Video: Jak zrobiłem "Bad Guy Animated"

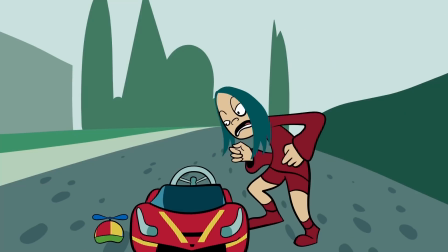W tym filmie opowiem wam trochę o tym, jak zrobiłem swoją najnowszą animację, Bad Guy Animated.
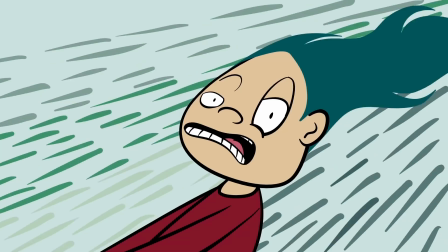Ogólny zamysł był taki, by po prostu sparodiować oryginalny teledysk. Nie pamiętam, kiedy mi to przyszło do głowy, ale zawsze lubiłem koncept parodii piosenek. Pewnie to dlatego, że jedne z pierwszych filmów, jakie oglądałem na YouTubie jeszcze za dzieciaka, to parodie od Weirdala, takie jak Smell's Like Nirvana lub Pamish Paradise.
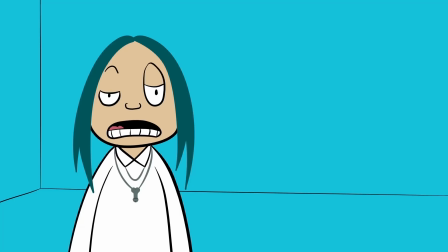W ogóle jak ktoś nie zna, to polecam, bo to komediowe złoto. W każdym razie stwierdziłem, że Bad Guy Billie Eilish świetnie nadaje się na animowaną parodię.
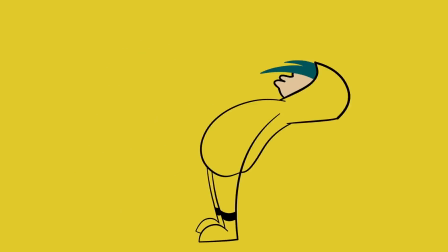Teledysk jest charakterystyczny, a Billie Eilish z jej sposobem śpiewania, ekspresją twarzy i ogólnym stylem bycia nie jest szczególnie trudna do sparodiowania.
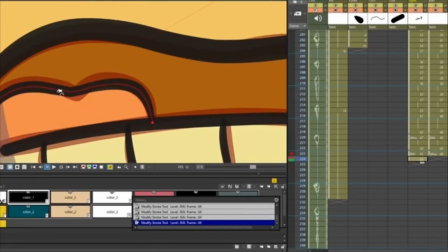Zabrałem się do pracy, gdy miałem tylko pomysł na jakąś połowę ujęć,
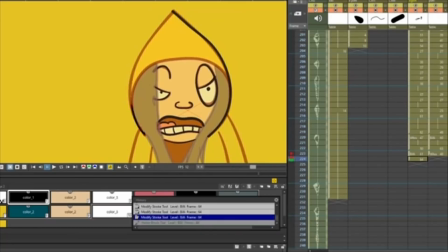ale bardzo chciałem szybko zacząć, nawet jeśli by to oznaczało, że spora część tej animacji będzie wymyślana na bieżąco.
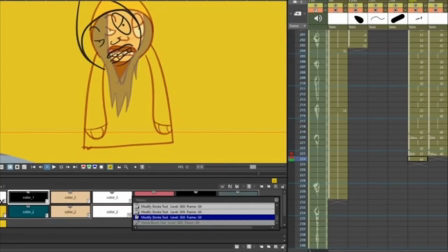W sumie tak wygląda sytuacja z każdą moją animacją. Na początku musiałem zaprojektować kreskówkową Billie Eilish.
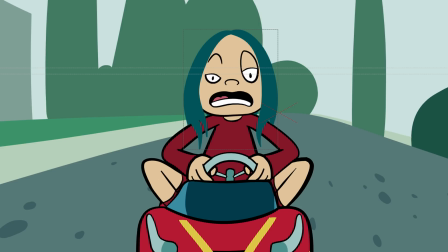Zauważyłem, że ma ona jedno oko mocniej otwarte od drugiego, co mocno podkoloryzowałem w swoim designie. W animacji ważne jest, by postać miała charakterystyczną sylwetkę, dlatego u mnie jej ciało składa się zasadniczo z dwóch trójkątów.
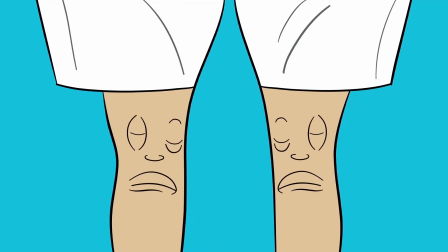Rysując ją, starałem się też różnicować grubość konturów.
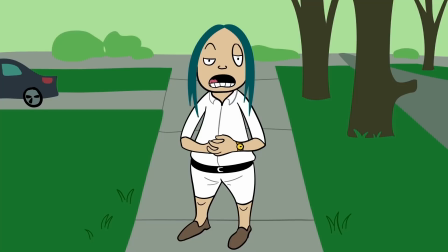Warto przemyśleć, gdzie powinny być grubsze, a gdzie cieńsze, chociaż stosowanie tego w praktyce bywa trudne.
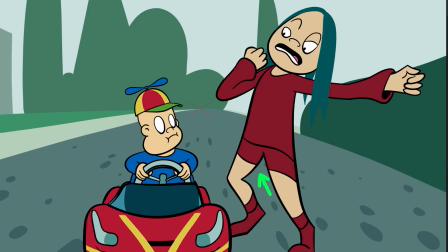Przeważnie warto rysować grubsze kontury tam gdzie skóra jest rozluźniona i cieńsze gdy jest napięta.
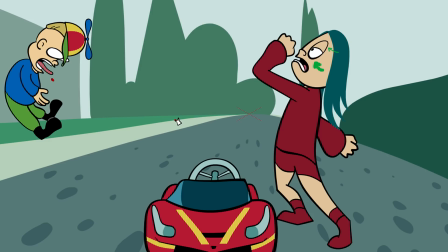Dodatkowo w przypadku Billy rysowałem jej oczy zawsze cieńsze bliżej czoła i grubsze na dole.
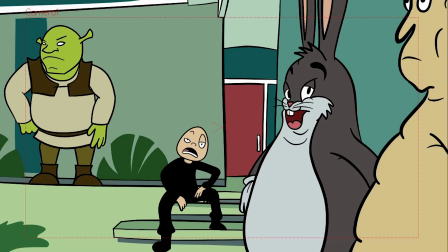Jej włosy rysowałem na osobnej warstwie i animowałem ją najpierw bez nich.
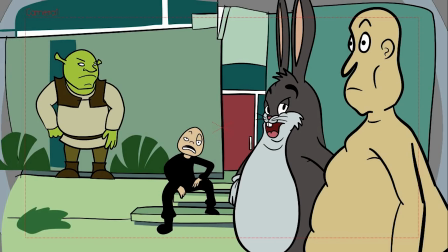Kiedy miałem już gotowe klatki łysej Billy rysowanie włosów było dużo łatwiejsze.
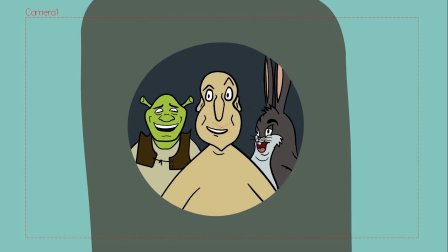Wielu profesjonalnych animatorów tworzy animację jedna warstwa po drugiej zamiast od razu rysować całą postać i warto brać z nich przykład.
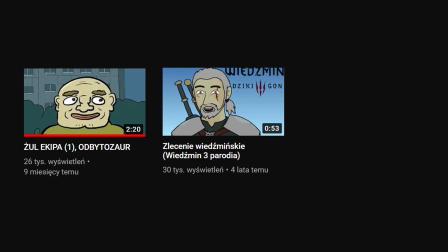Do tej pory trochę eksperymentowałem z programami, używałem już Blendera, Flesha, a najwięcej animacji zrobiłem rysując poszczególne klatki w Photoshopie.
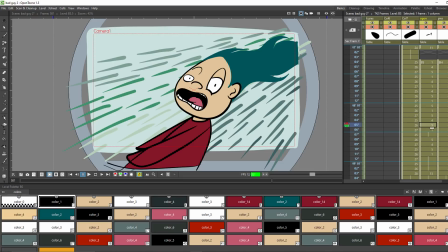Tym razem użyłem OpenTools, jest to darmowy program do tworzenia animacji klatka po klatce i okazał się bardzo solidny.
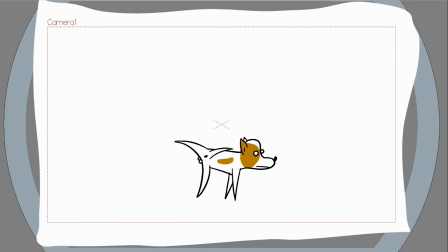Mimo to przyzwyczajenie się do nowych programów zajmuje mi bardzo długo i nie pomagało w tym to,
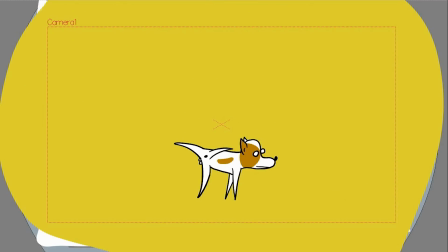że pierwsze kilka sekund animacji było dość skomplikowane do zanimowania. Wstęp w oryginalnym teledysku trwa 29 sekund, a u mnie tylko 6, ale kiedy to animowałem miałem wrażenie, że trwa to znacznie dłużej.
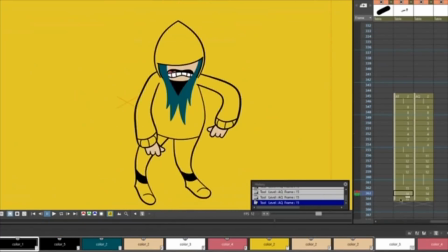Z mojej perspektywy późniejsze ujęcia nie były tak ciężkie,
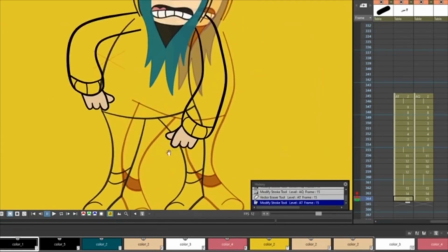ale kiedy robiłem live z animowania sporo ludzi pytało się dlaczego to wszystko mi tak długo zajmuje.
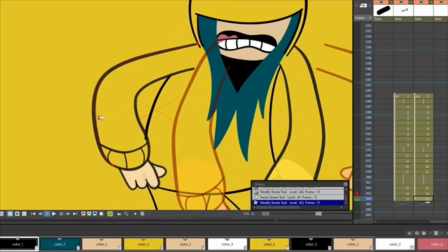Niestety w przypadku animowania klatka po klatce często tak jest.
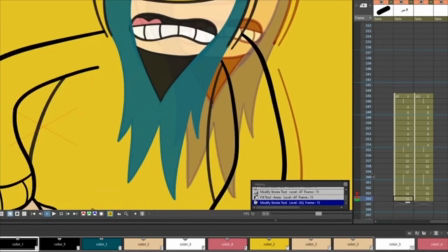Animowałem w 12 klatkach na sekundę, co może nie brzmieć jak coś co zajęłoby tyle miesięcy.
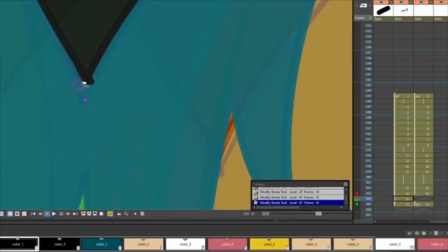W moim przypadku każda klatka, którą musiałem narysować nie miała wielu detali, ale to co sprawia,
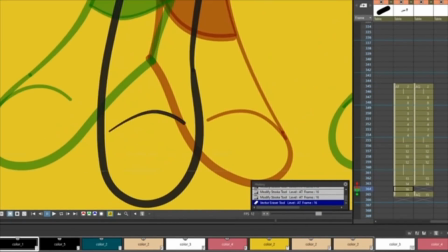że animacja zajmuje mi tyle czasu, to fakt, że każdy rysunek postaci musi tworzyć sensowną całość z pozostałymi klatkami.
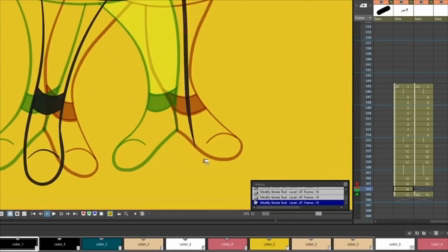Gdybym szybko rysował każdą klatkę, to animacja nie tylko wyglądałaby gorzej, ale mogłaby być po prostu nieczytelna.
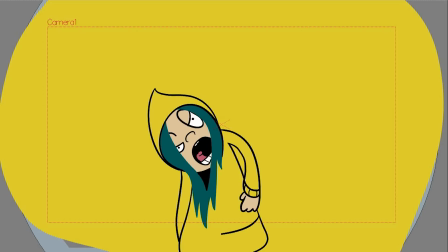Przy animowaniu niektórych ujęć pomagało mi wzorowanie się na oryginalnym teledysku, jednak lubię też czasem animować bardziej abstrakcyjne rzeczy z wyobraźni.
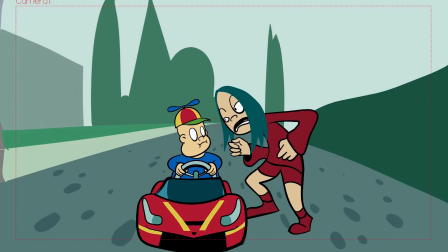Przy dynamicznej animacji, w której dwie następujące po sobie pozy postaci są daleko od siebie, bardzo pomagają smiry, czyli rozciągnięte klatki.
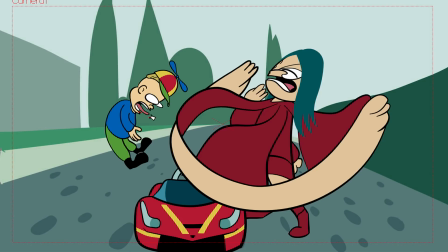Czasem są bardzo wyraźne po spauzowaniu, jak na przykład tu przy uderzeniu. Czasami jednak nawet drobny smir potrafi znacząco ulepszyć animację.
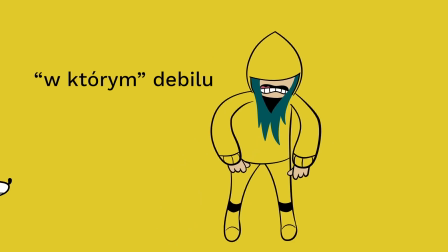Najlepiej to widać w tym ujęciu z psem, w której na jednej klatce rozciąga mu się oko. Nie wiem jak to wytłumaczyć, ale jest coś satysfakcjonującego w patrzeniu jak ta psina się rusza.
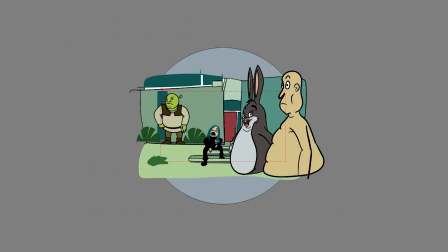Jedną z fajnych opcji tego programu jest możliwość rysowania poza przestrzenią, w której animacja się wyrenderuje.
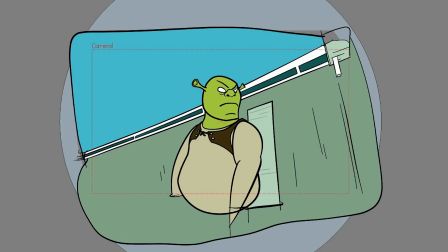Bardzo mi to pomogło na przykład przy pierwszej scenie, w której pojawia się Shrek.
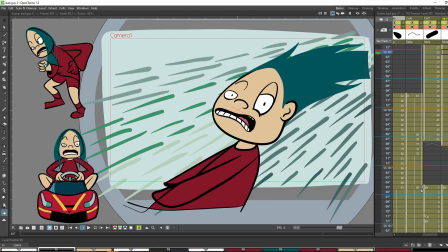Używałem też tej przestrzeni jako referencję, pomagającą mi w utrzymaniu odpowiednich proporcji postaci.
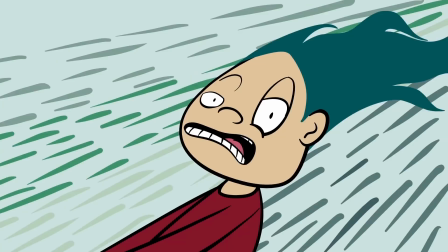Przy okazji tego ujęcia chętnie zdradzę pewną sztuczkę, pomagającą w animowaniu rozwianych włosów, której nauczyłem się z kanału Keke Flipnote.
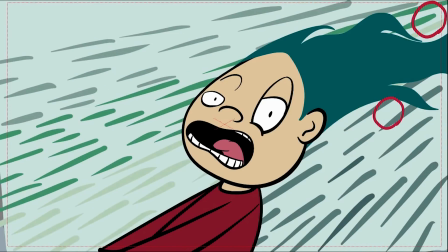Chodzi o to, by wyobrazić sobie niewidzialne kule przylatujące przez włosy postaci.
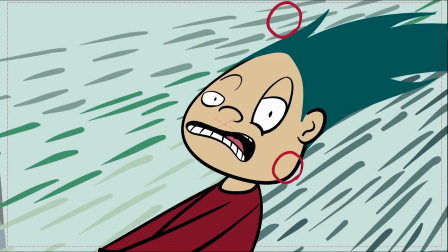Dla urozmaicenia warto by leciały nieregularnie i były różnej wielkości.
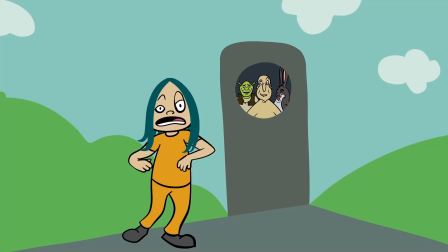Na koniec jeszcze parę ciekawostek. Trochę osób w komentarzach pytało się do czego nawiązuje to ujęcie, a jest to penis music. Gdy byłem w połowie roboty nad animacją, to był jeszcze świeży mem, teraz już niekoniecznie.
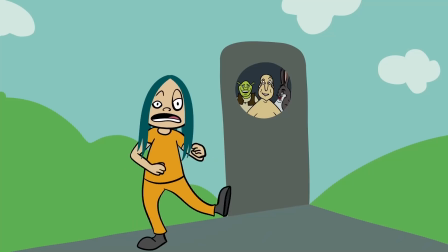W każdym razie oryginalnie jest to scena z Megaminda z muzyką rubberband. Uwielbiam zarówno tę muzykę jak i film, więc musiałem gdzieś do tego nawiązać.
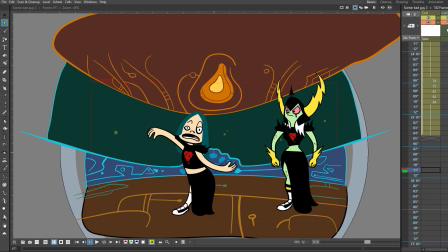Ujęcie nawiązujące do kreskówki Wonder Over Yonder ma całkiem sporą część górnego tła, której nie widać w animacji, a to dlatego, że długo nie mogłem się zdecydować nad kompozycją i ostatecznie tło zostało powiększone.
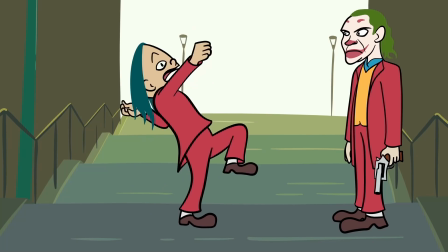Ostatnie ujęcie było problematyczne, bo chciałem zrobić zapętlającą się animację tańca na schodach,
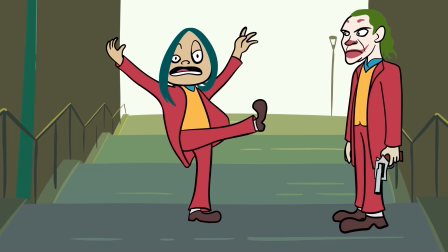Jednak oglądając tę scenę z Jokera nie mogłem znaleźć dobrego momentu tańca, który nadawałby się na loop.
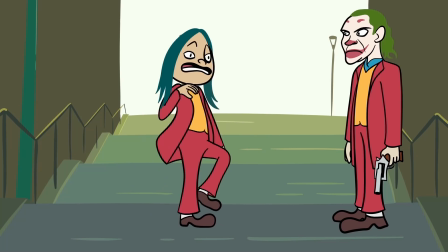Ten taniec był po prostu zbyt chaotyczny, a mi się nie chciało animować każdej klatki osobno,
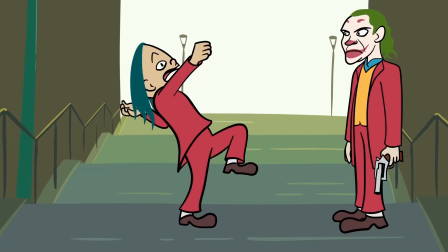więc w pewnym sensie wymusiłem zapętlającą się animację, dodając jedną klatkę z pozycją, której nie było w oryginalnej scenie.
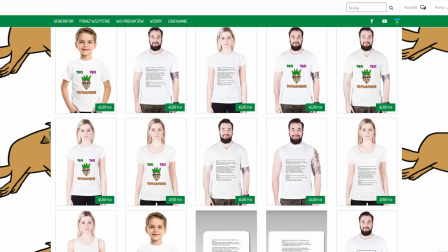Sporo już w tym filmie powiedziałem, więc myślę, że czas kończyć. W opisie znajdziecie link do Roshy Merchu, jakbyście chcieli coś sobie kupić.
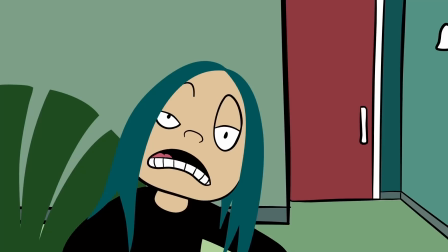Na kanale ostatnio pojawiały się głównie zapisy z live'ów, ale teraz postarałem się wrzucać częściej filmy, żeby wam się nie nudziło.
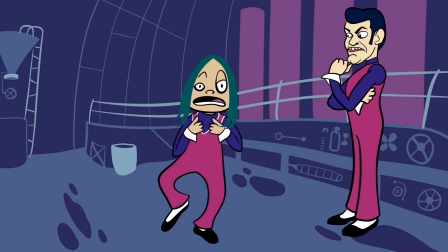Pa, pa!